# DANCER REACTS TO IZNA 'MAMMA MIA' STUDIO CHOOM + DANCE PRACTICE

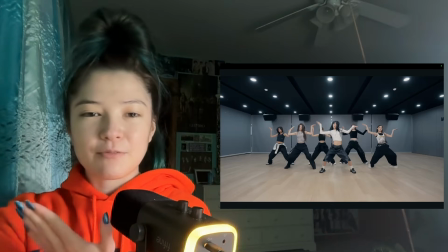It creates so much more dimension and it makes it feel like there's more movement than there actually is.
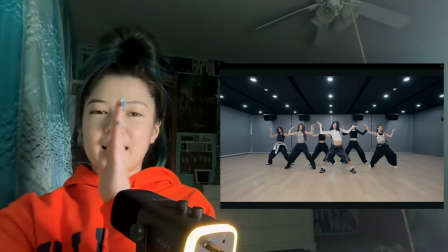And it's just a really nice touch. And then keeping that hand fingers together, fingers flat,
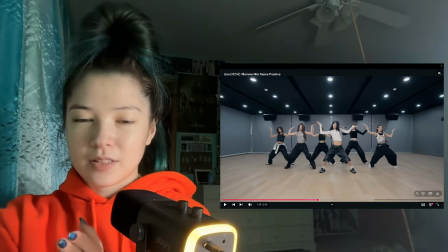it helps the whole picture,
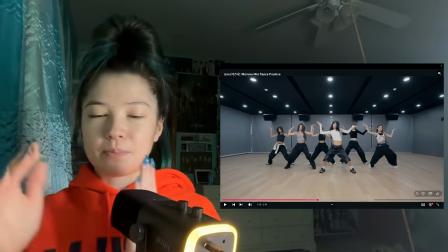and like having all of these angles be just lines instead of ever coming out like this.
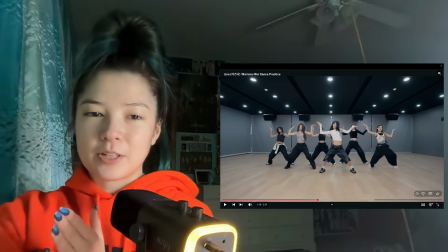Like this would be if we had a hand like this or like this in a picture with like these zigzag lines, these similar angles on the knees too.
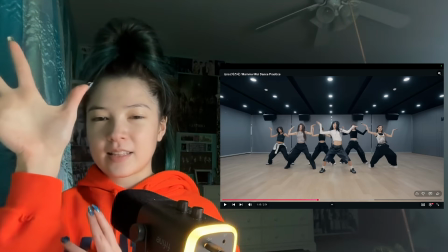It would look weird to end it like this, you know, to finish off that line with something completely different.
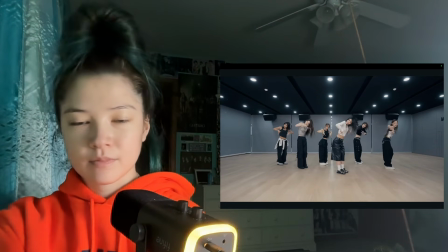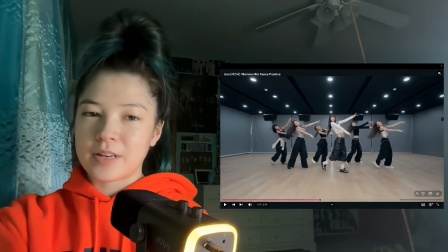And this whole choreography, I mean, they use the space around them so well.
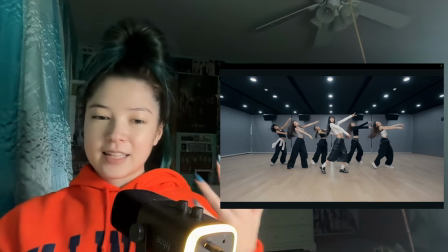Obviously, like this movement that we just did, like huge silhouette there, lots of angles, lots of negative space.
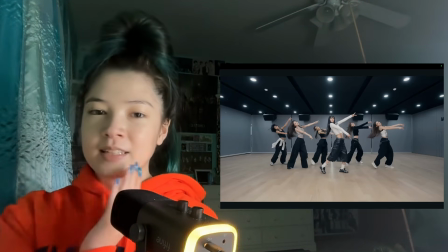Then bringing this out to the side, using up all that space to the side of them,
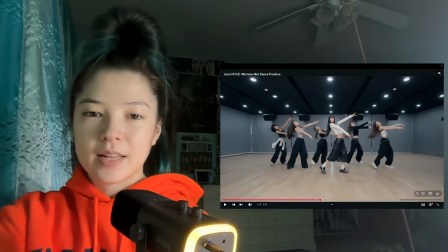making their profile as big as possible, having that negative space between the arms, between the legs as well,
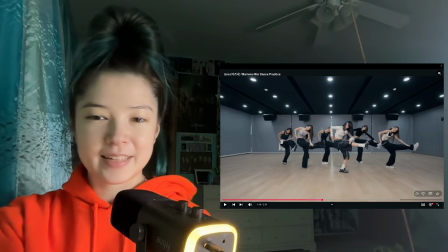and then getting that kick in there too, off to the side. Flexibility moment, again, a little bit of balance going on, and having that arm reach toward the toe, like you create this triangle of negative space.
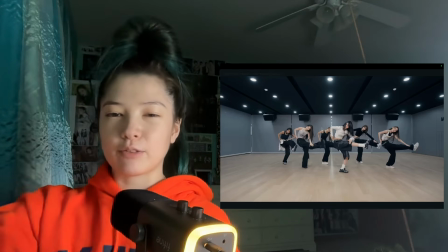And we've had a lot of like triangular or just generally angular shapes throughout the whole choreo, so it goes well together.
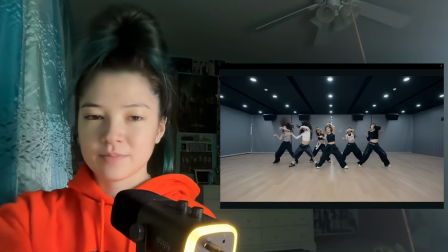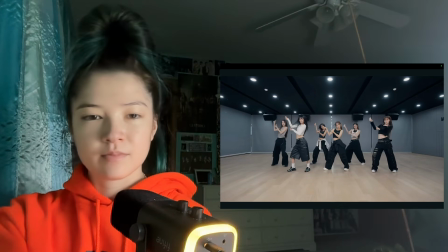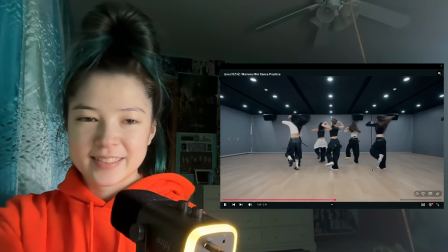This slay. Just so good.
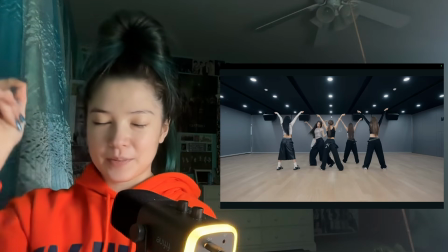And having them go up into that releve like with the beat is really nice, just to add some extra movement.
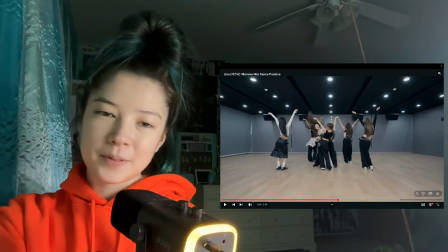And then this duo moment, oh, like coming this way,
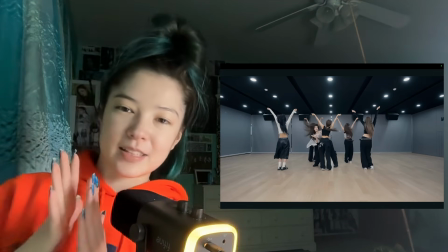like Jimin coming this way in a little bit of a wave motion,
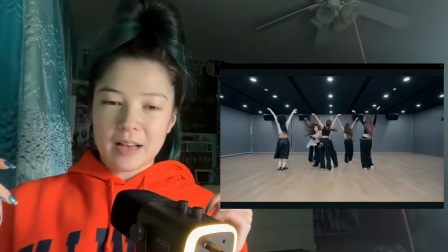while the whoever's in front of her like waves up in the opposite direction but a similar motion.
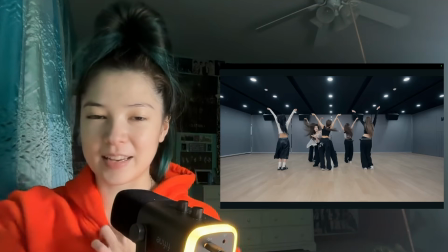So satisfying, so fierce.
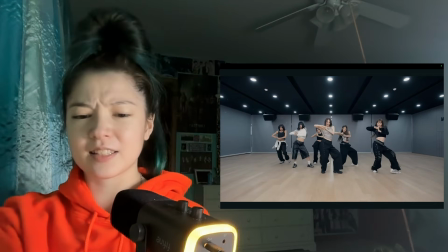Yes.
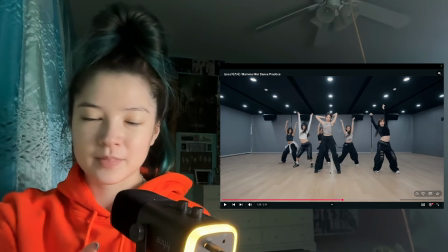And having that low and then high moment, like really bending into the knees, sinking into it here. Oh, she's so fierce. And then coming all the way up onto that releve at the top of this circle and bringing the arms up with it, like just really, really nice.
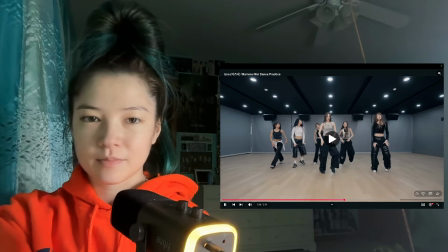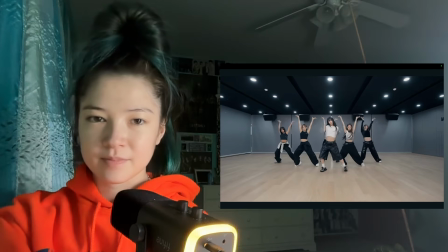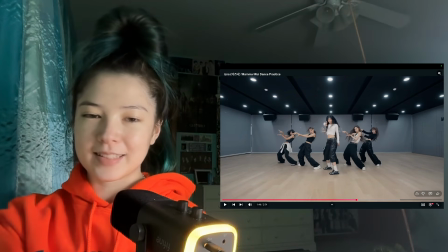The way that whoever's in the center right now, the way that she's styled, and the fact that she has black hair and bangs right now, like she's really, and the attitude in general too,
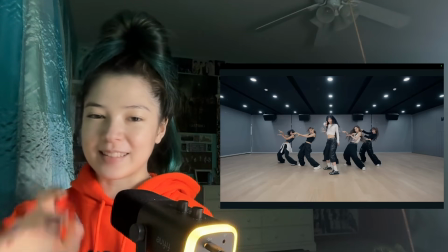she's just really reminding me of Swim Kim from Meow here. She's given those vibes, which is a very high compliment.
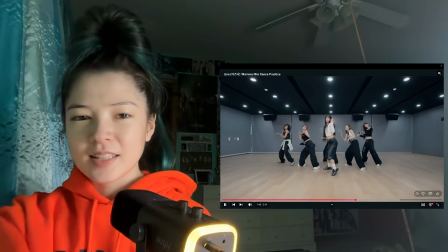Like, watch her come into the center.
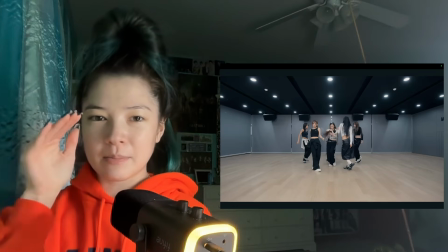Like, this is just a dance practice, but the attitude, the way she's staring me down, like, you can't even, like, she's far away from the camera.
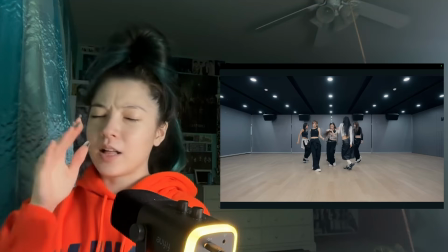This is a fixed far away angle, and yet you feel it.
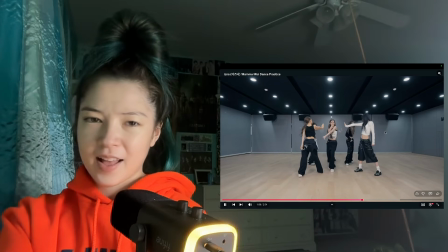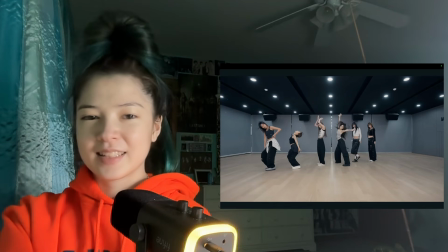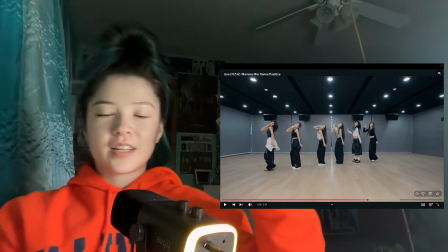Especially she hits this pose so hard. She gets that full extension. Like it almost looks like she's like throwing her energy out towards you.
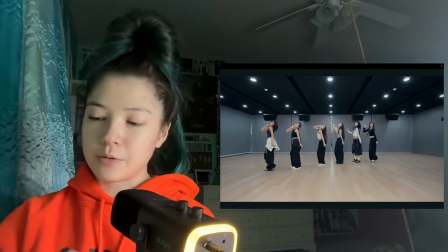And that's exactly what you want to be doing in a performance.
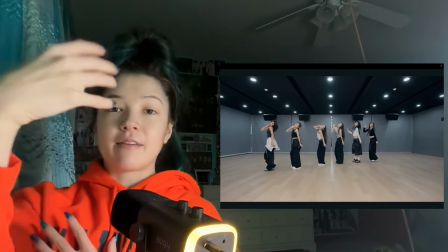You want to be projecting your energy, getting that full extension through every movement, all the way through the fingertips.
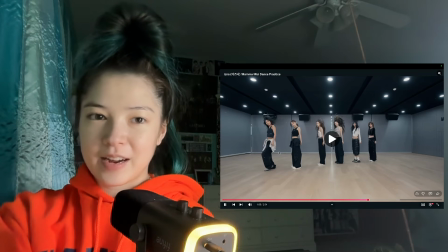Throw that energy out into the crowd. Ooh.
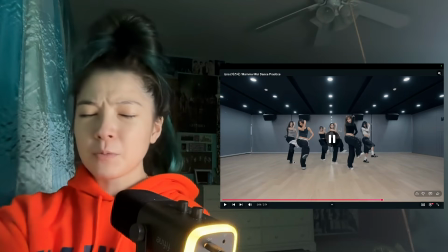Also, one thing I've noticed
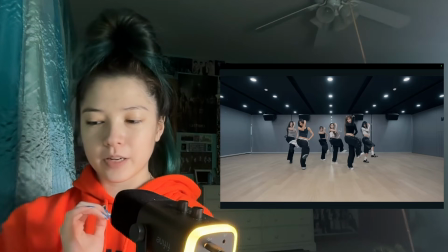with their formations, a lot of times with 6 people choreos, a lot of times specifically with that number of members,
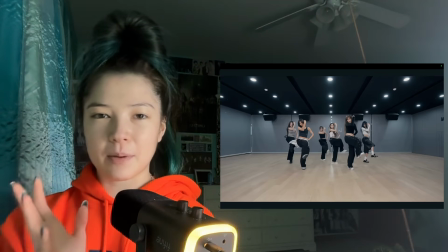I end up at least at some point finding myself complaining about them hiding a member and not using a window in certain formations.
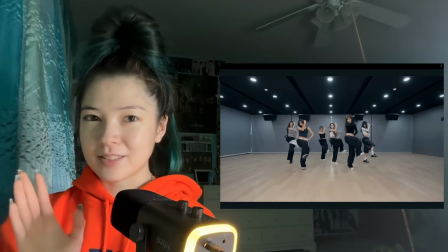I haven't noticed that yet with them. So that's a very high point.
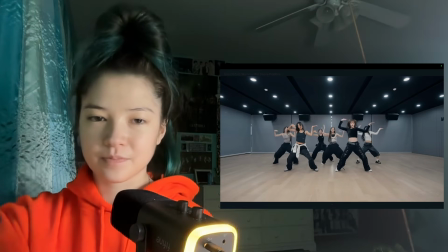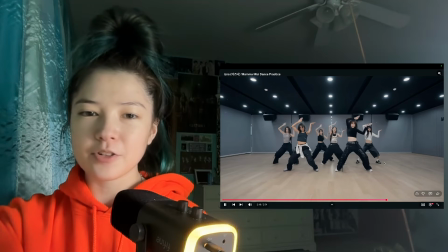Like their body control and just like
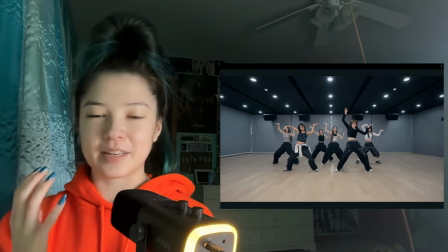you have to not carry any tension in your body to be able to move
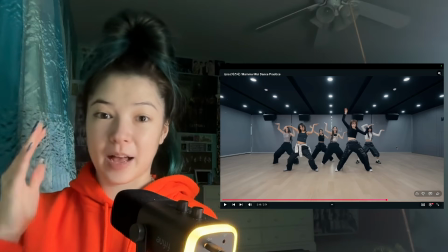your hips and like your back like this fast.
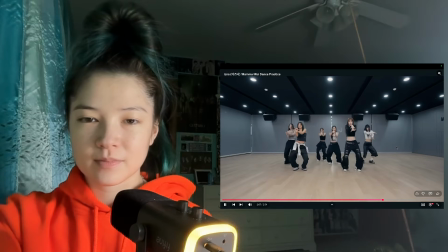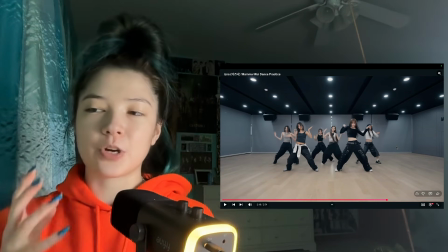Like you have to be so free in your motion.
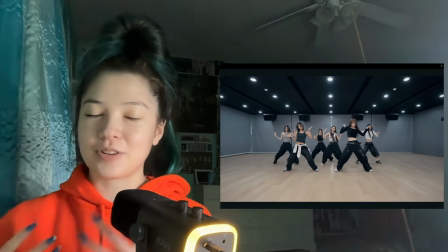You can't have any tightness, any tension, any stress in your body to be able to do that and make it look good.
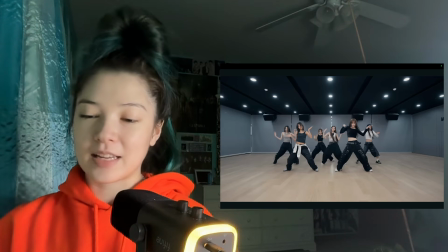So that's very impressive. That's like, it's very difficult,
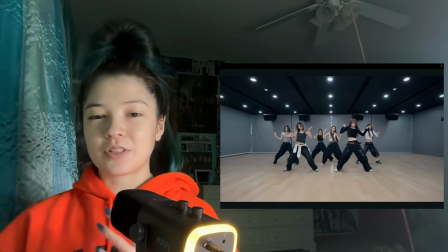especially when you're trying to be super precise, to be able to like let go and just release that tension.
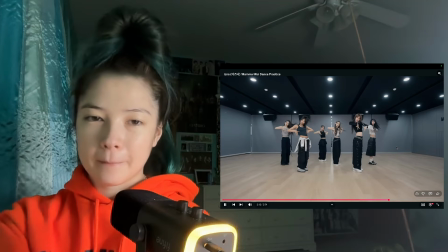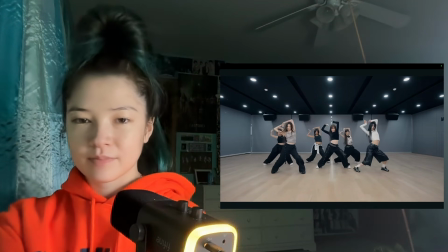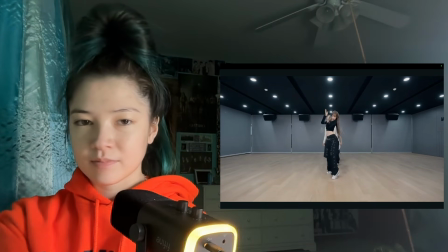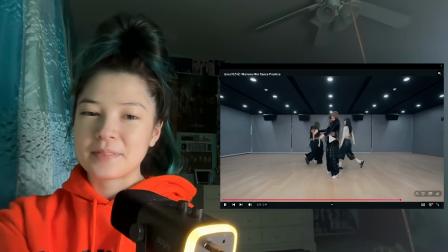Ugh. This is the only time like I've seen members behind each other is when we have a big reveal like this.
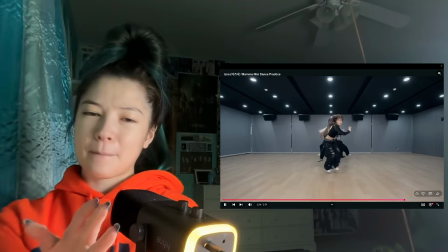And ooh.
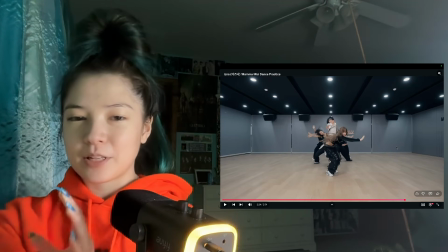And the fact that we take just one beat to have it be just the hands at first is very impactful.
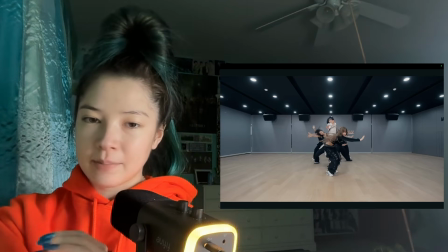Like they do not have a lot of time here before they all come out and get into their positions,
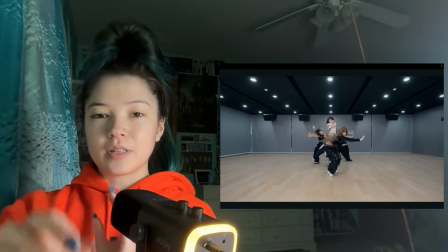but they make sure to take the time to do this one reveal with just the hands first.
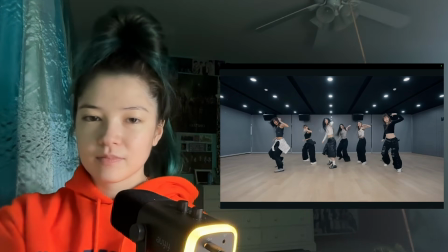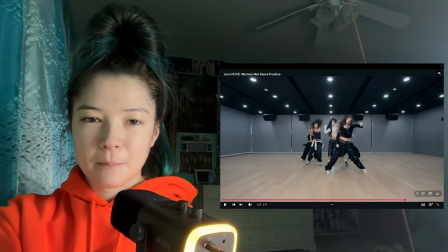Dude, their synchronization is just really, really good. Like, see how fast this is?
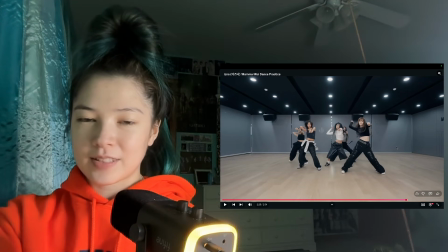They do not have a lot of time to get into their positions in this formation, but they're patient.
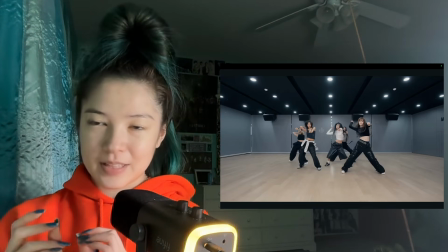They take that one beat to do what they need to do with it to create maximum impact, and then they move.
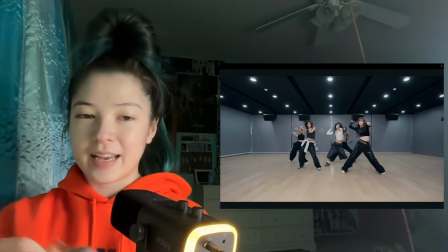They don't get ahead of themselves.
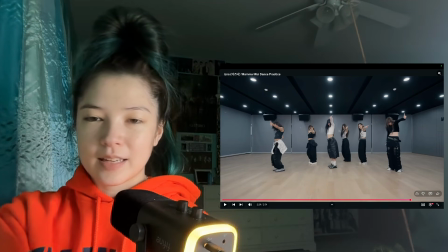Like, even with these hand motions, they're always so well in sync.
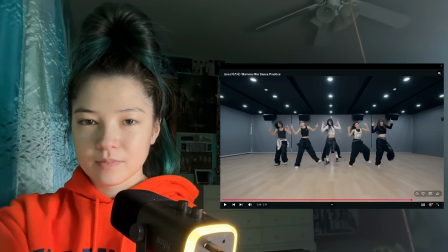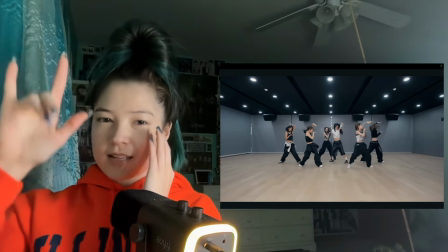And the hands are very precise. Like we went to this, and now we're coming through to this, and they're gonna do all of that.
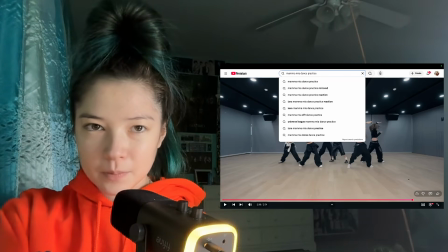Oh, that's not what I wanted.
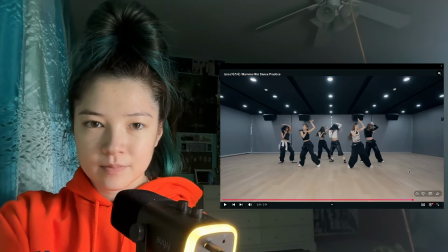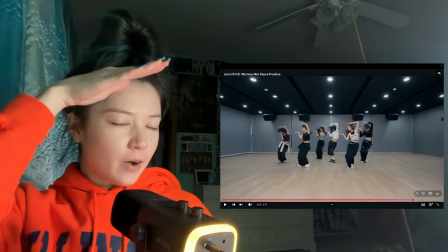Like as the hands come over, also getting that look that way.
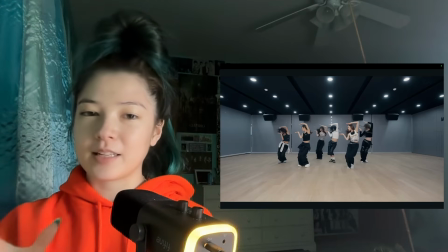Whenever there's a full group look away from the camera, it's always impactful because most of the time you are facing the camera.
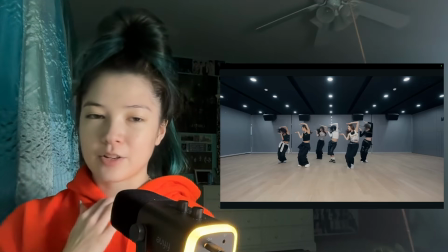So when you hit that profile shot, it's going to be extra dramatic because it doesn't happen very often.
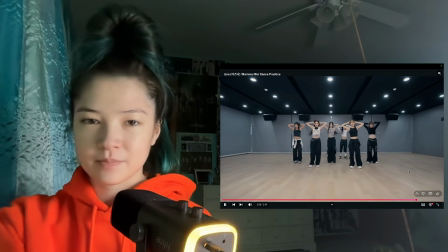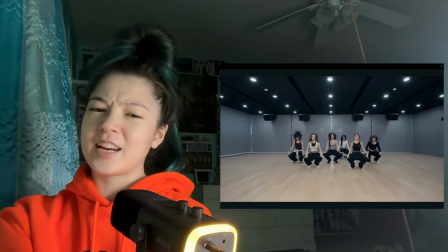Fierce.
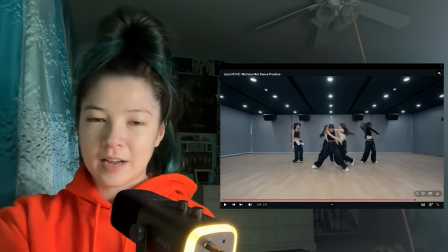So contrast again, impact.
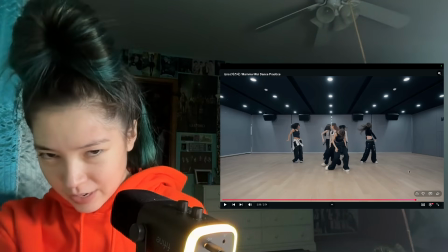We come down, face down, hands down, just kind of coming centered into our body, and then hit this position.
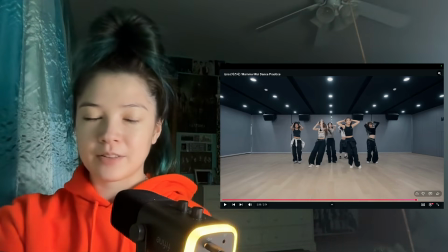That's a powerful position. Like you've got the angles, you've got the negative space, you're up, you're powerful, your chest is open and your shoulders are open.
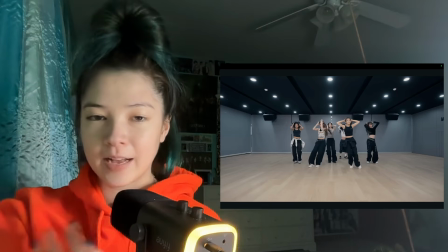You're creating a very strong front profile. So very dramatic here.